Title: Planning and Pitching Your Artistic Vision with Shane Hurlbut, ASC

Hi everyone. We are going to dive into the Cinco de Mayo scene in the film Holidate.
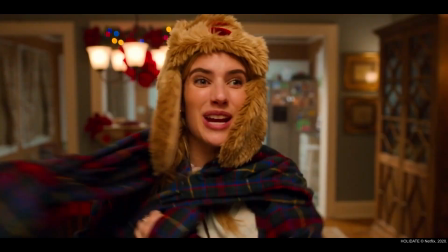0:19 The reason I wanted to highlight this movie and this scene, it's got two things.
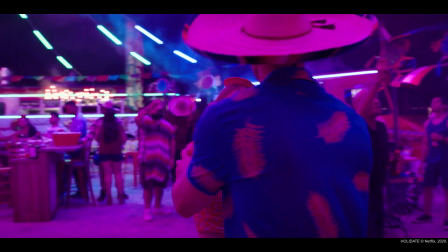0:26 The first one is the reason I got the
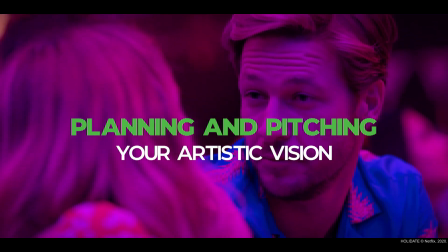0:31 job as the cinematographer was because of this idea.
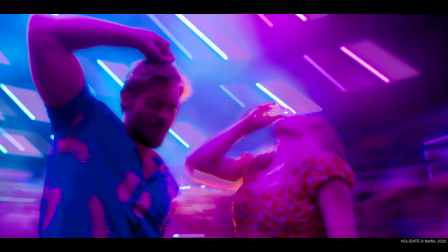0:36 The second one is a very cool in-camera technique that I use the power of the Red Gemini's HDR function to really deliver the impact. Let me kind of talk about how I got the job. My agent, when I asked her, I was up for a job, a movie, and I didn't get it. And I asked her, why did that other cinematographer get the job instead of me? And she said, what that director of photography did was he didn't only talk about how it was going to look and feel and the emotions and all that stuff. He really
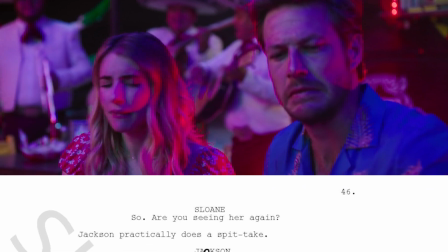1:21 dug deep into the story and actually found some things in the script that
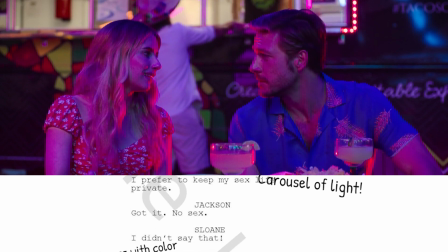1:29 he manipulated and changed, and the director really loved that because they saw that he was very invested. It just wasn't about the look of the movie and the photography, but he was invested in the script and making it better.
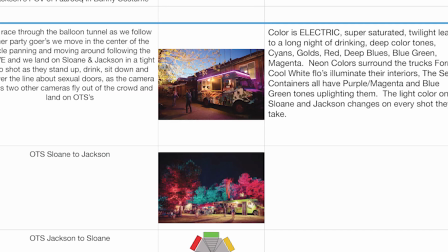1:47 Ever since I heard that, I go into every interview with tons of script change ideas.
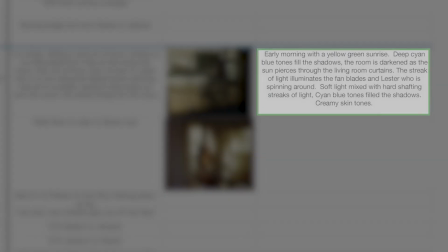1:55 It shows that you're not just a technician, you're an artist, and you're invested in the whole movie and making it the best that it can be.
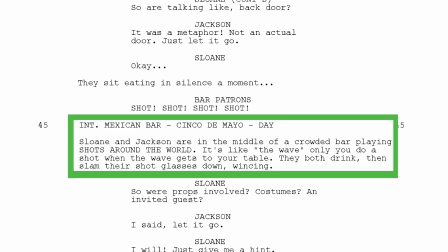2:08 What was written on the page of Cinco de Mayo was a restaurant.
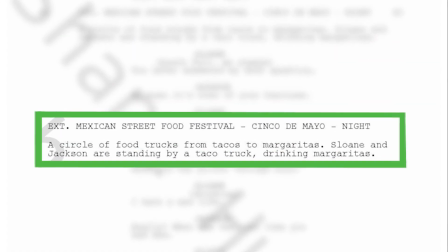2:13 And I was like, my God, we've done so many restaurants in this holiday. What if we get like 8 taco trucks and put it in a parking lot and
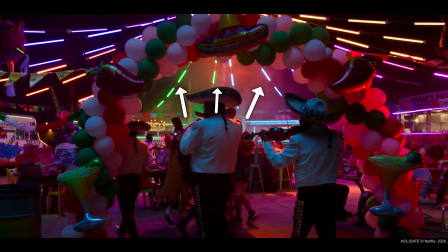2:22 we create a carousel of lights that chase and change colors?
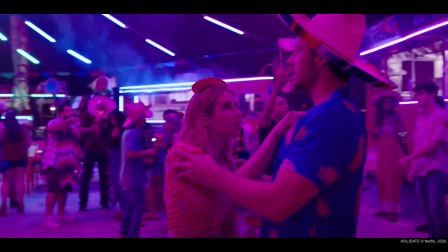2:27 And it's just this incredible, colorful environment with mariachi bands, and there's this circular bar in the center.
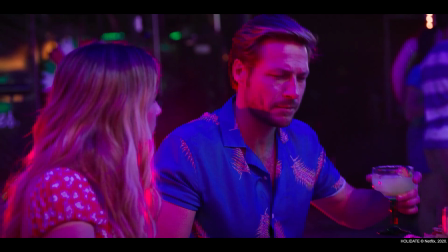2:36 And the whole idea behind this is, again,
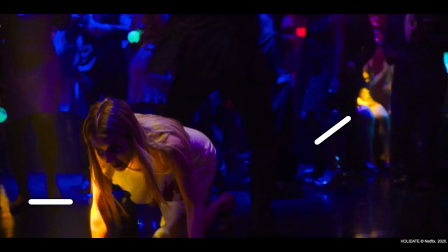2:41 colorful, that fold over color that I kind of have talked about in the past.
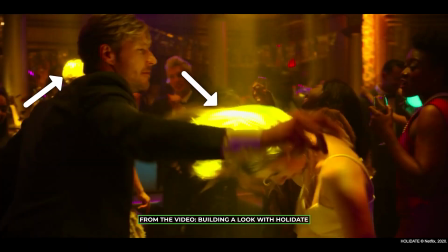2:46 This is what every holiday wanted to be extraordinary and like a big event.
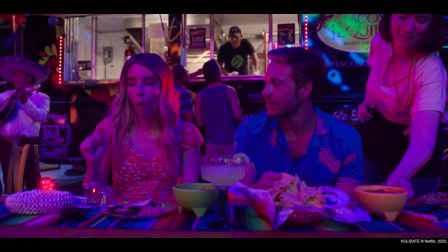2:53 So through all this, I lit it with all these different LED park cans,
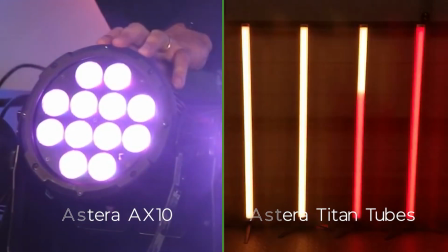2:59 and you had all the asteras overhead, but this was not anything that was scripted. This was kind of my idea that I, pitched in my interview, and it landed me the job because I sold this vision.
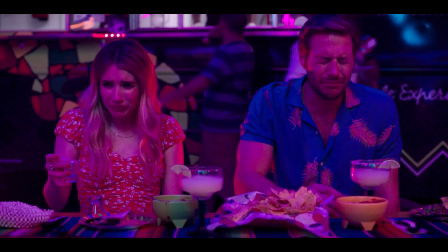3:18 So now they're gonna drink, and now we whip pan.
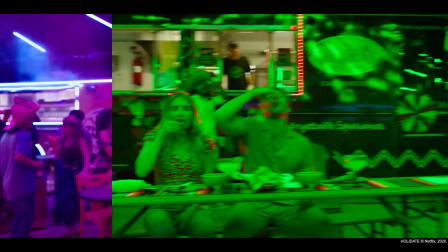3:21 And on the whip pan, we're just gonna go into one next drink after another, after another, after another.
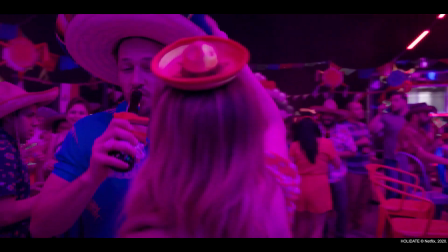3:29 And what I'm trying to do is, you can see as the camera is slowly starting to wind up like a top.
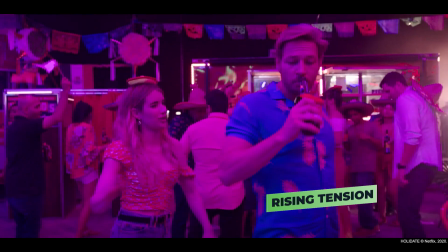3:38 So it's starting to encircle them. As we get more into the scene, we're hearing more about their
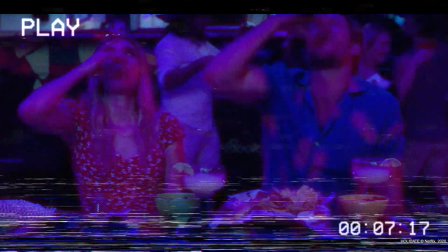3:49 issues and problems and bad dating and all this stuff. Now we whip again, and on the whip,
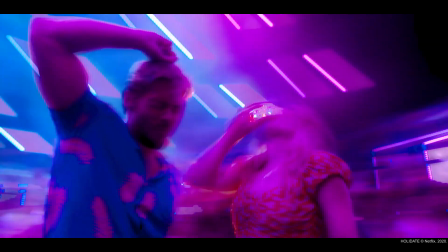3:57 we go into this in-camera effect that I wanted to kind of talk to you about. Art and science, a wonderful balance. Sometimes the science takes over, sometimes the art is a little higher. In this, I leveraged the science of the camera to create a unique artistic experience.